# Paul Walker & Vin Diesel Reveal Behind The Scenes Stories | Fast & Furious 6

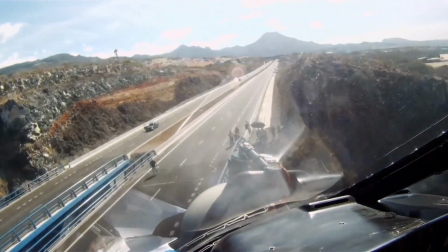They were nice enough there in Tenerife and the Canary Islands to let us use a stretch-up highway that it was a brand-new highway.
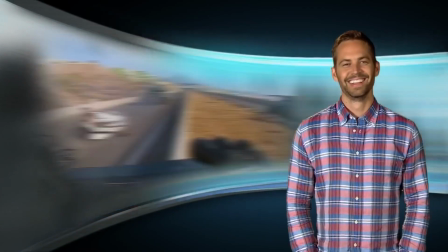It hadn't been opened yet. They probably shouldn't have let us use it.
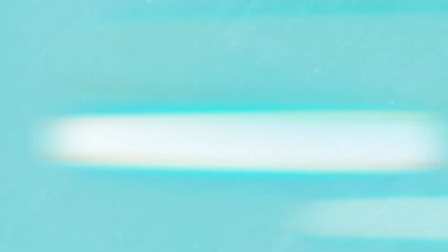Ideally, I wanted the tank to basically be going down the street of London.
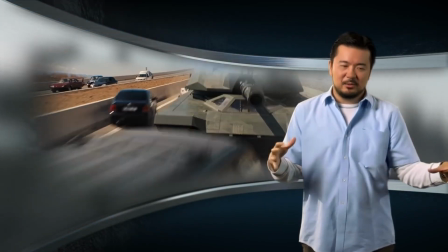And I had a whole sequence design where it came out of Piccadilly Circus.
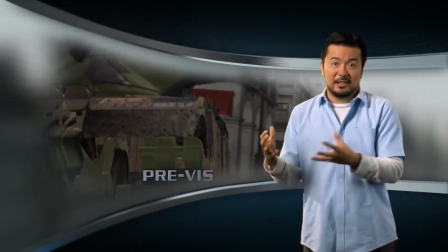And, you know, Dom and the crew was actually trying to take down the tank in the middle of London.
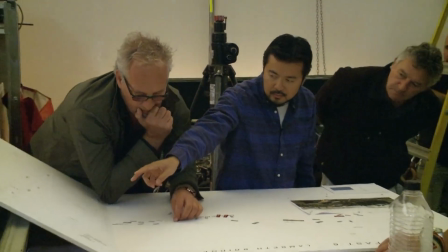Of course, we couldn't shoot it for real in Piccadilly. We were actually going to build Piccadilly very much like building Shibuya for Tokyo Drift.
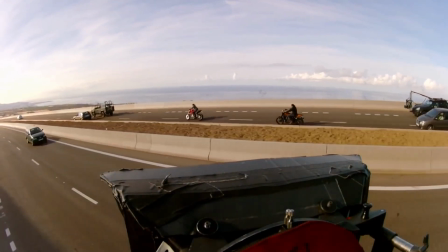But ultimately, I decided to go with the highway because we had full control and everything was going to be practical.
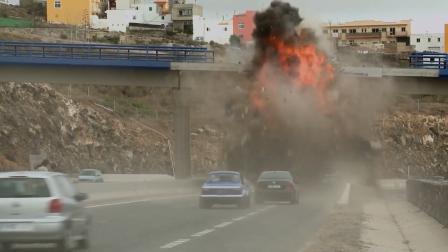and more of the money could be on-screen rather than using the money to build the sets.
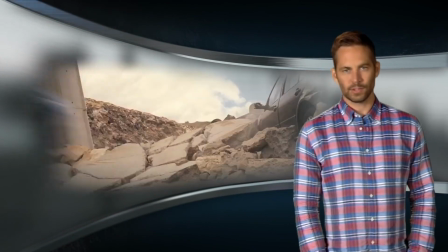So the 78 Mark 1 Ford Escort, I remember day one, when we walked in, I was with Tyrese and Luda and everybody, and they laughed at the car that I was given.
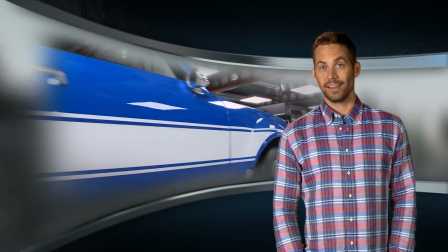And Chris said, oh, man, they did you wrong. And I could see why you would say that.
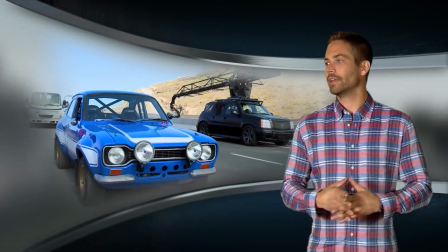I mean, it doesn't maybe necessarily have the pop that the other cars have, but overseas,
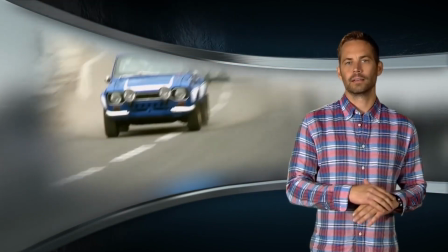overseas this car is really iconic this car it just crushed it dominated
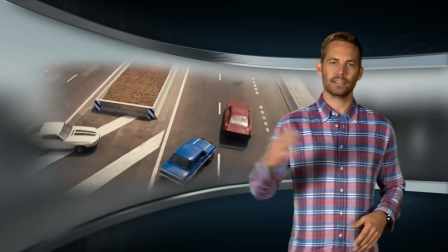the rally circuit for a long time this is the late 60s early 70s and
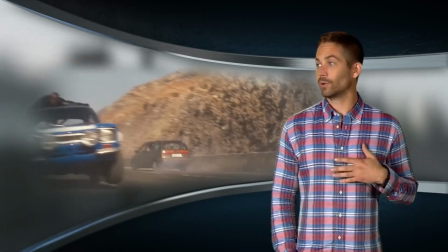um considering what we were doing action-wise in the movie
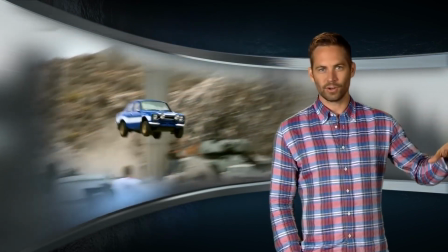i felt that it was actually the most suited car now it's a four-cylinder it's
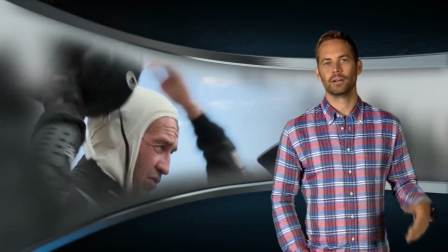carbureted it doesn't have a ton of power but uh it's
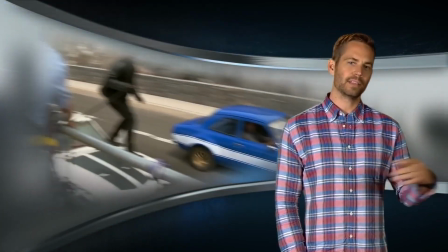so light it doesn't need the power that the heavy domestic cars do so
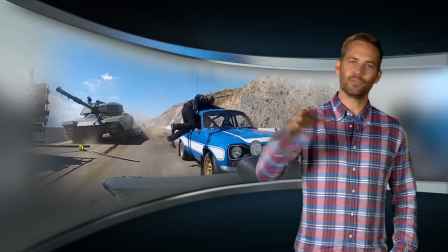especially when it comes to jumping and pulling off all the heavy maneuvers the
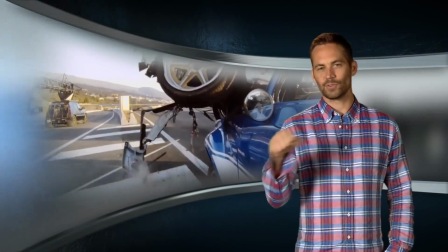car actually suited me just fine and i love driving on the right hand side i love it
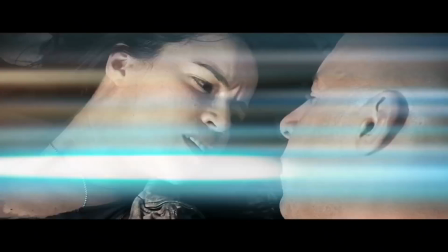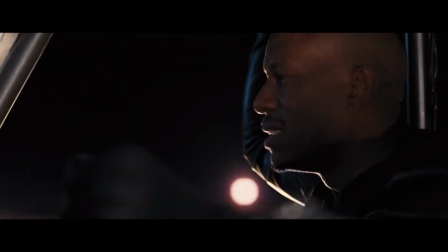now we got a big-ass plane to deal with that ain't a plane that's a planet
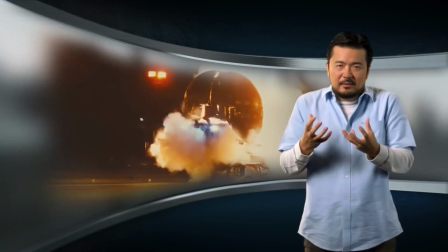i always love doing everything practically because there's something that that is magical you know and visceral,
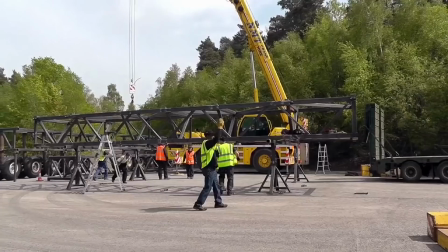and to have a real Antonov was basically impossible. So I felt like it was important to basically build parts of the plane.
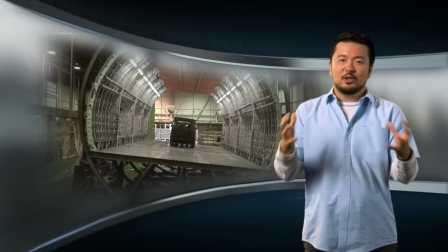And it's funny because at the end of the day, if you really look at everything that we built, we built the wheels,
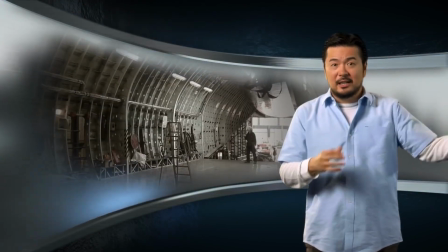the base of Antonov, we had a fuselage set, we had a pilot set, we actually had wing sets.
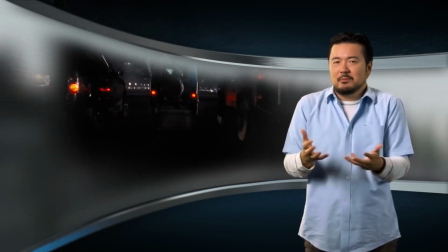If you put it all together, we basically built an Antonov.
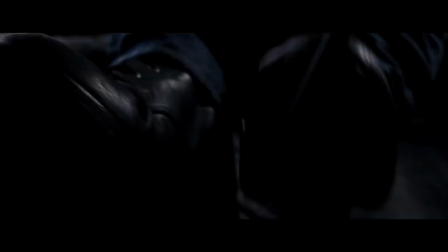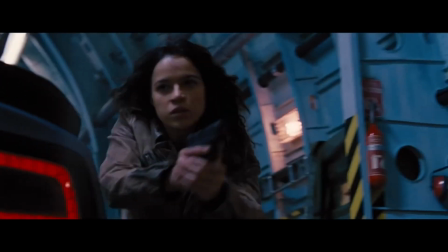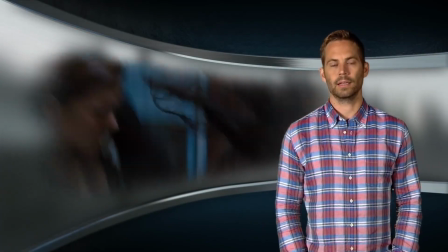Everyone's fight sequences came together pretty tight, and the reason was his fight coordinator.
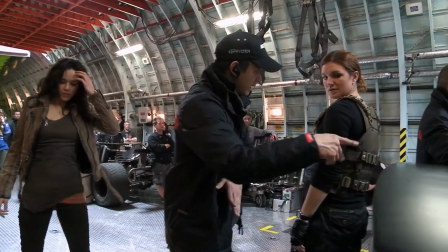He didn't come in posturing like a lot of fight guys do, and then every guy in his team was the same guy.
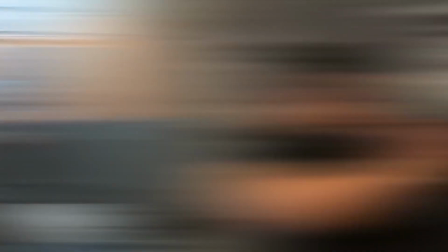I mean, they were just super mellow came in, they were all about being professional, and it wasn't about their fight in the movie.
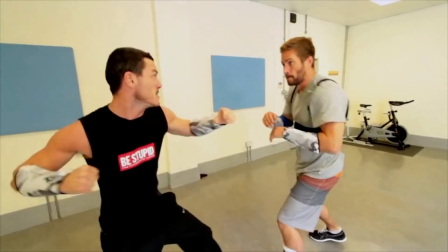It was about how they can make the movie better with their fight scene.
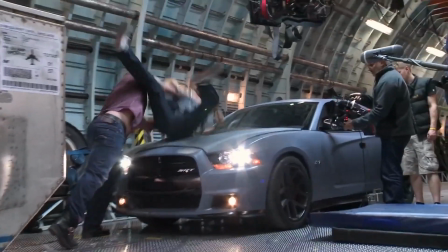And a lot of what we got that actually ended up working really, really well was actually a mistake.
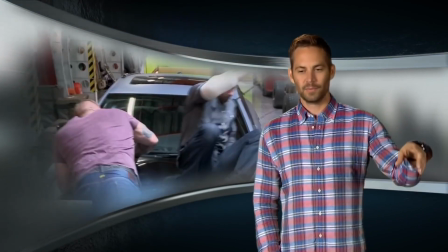But the mistakes worked so well because we knew the dance, just inside and out.
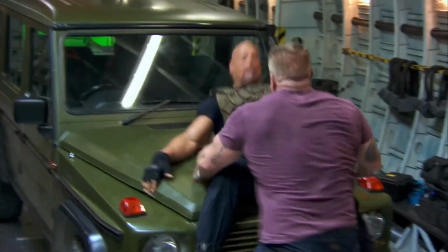We all got hit. We all got banged up.
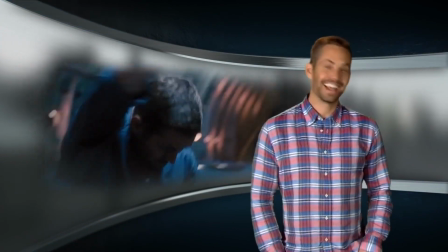and nobody lost their shit, which actually happened a bunch in the past, so it was a really good experience.
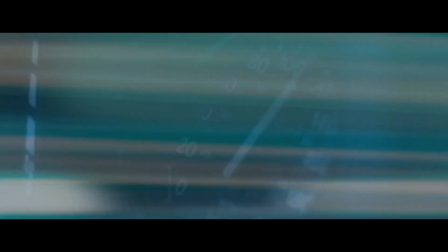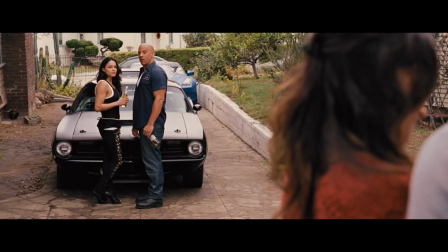Can we build the car? First car better be a charger, Jack.
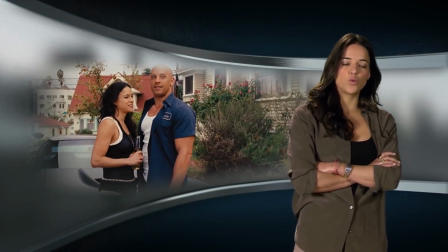Now you're looking at a situation where these guys who were running on the wrong side of the tracks are all of a sudden given pardons,
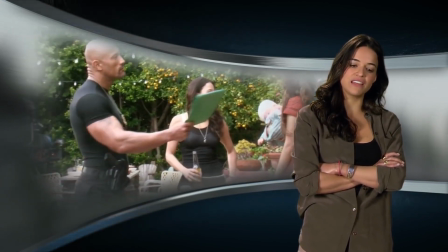and they're allowed to come back home to the United States and live as law-abiding citizens of the United States of America.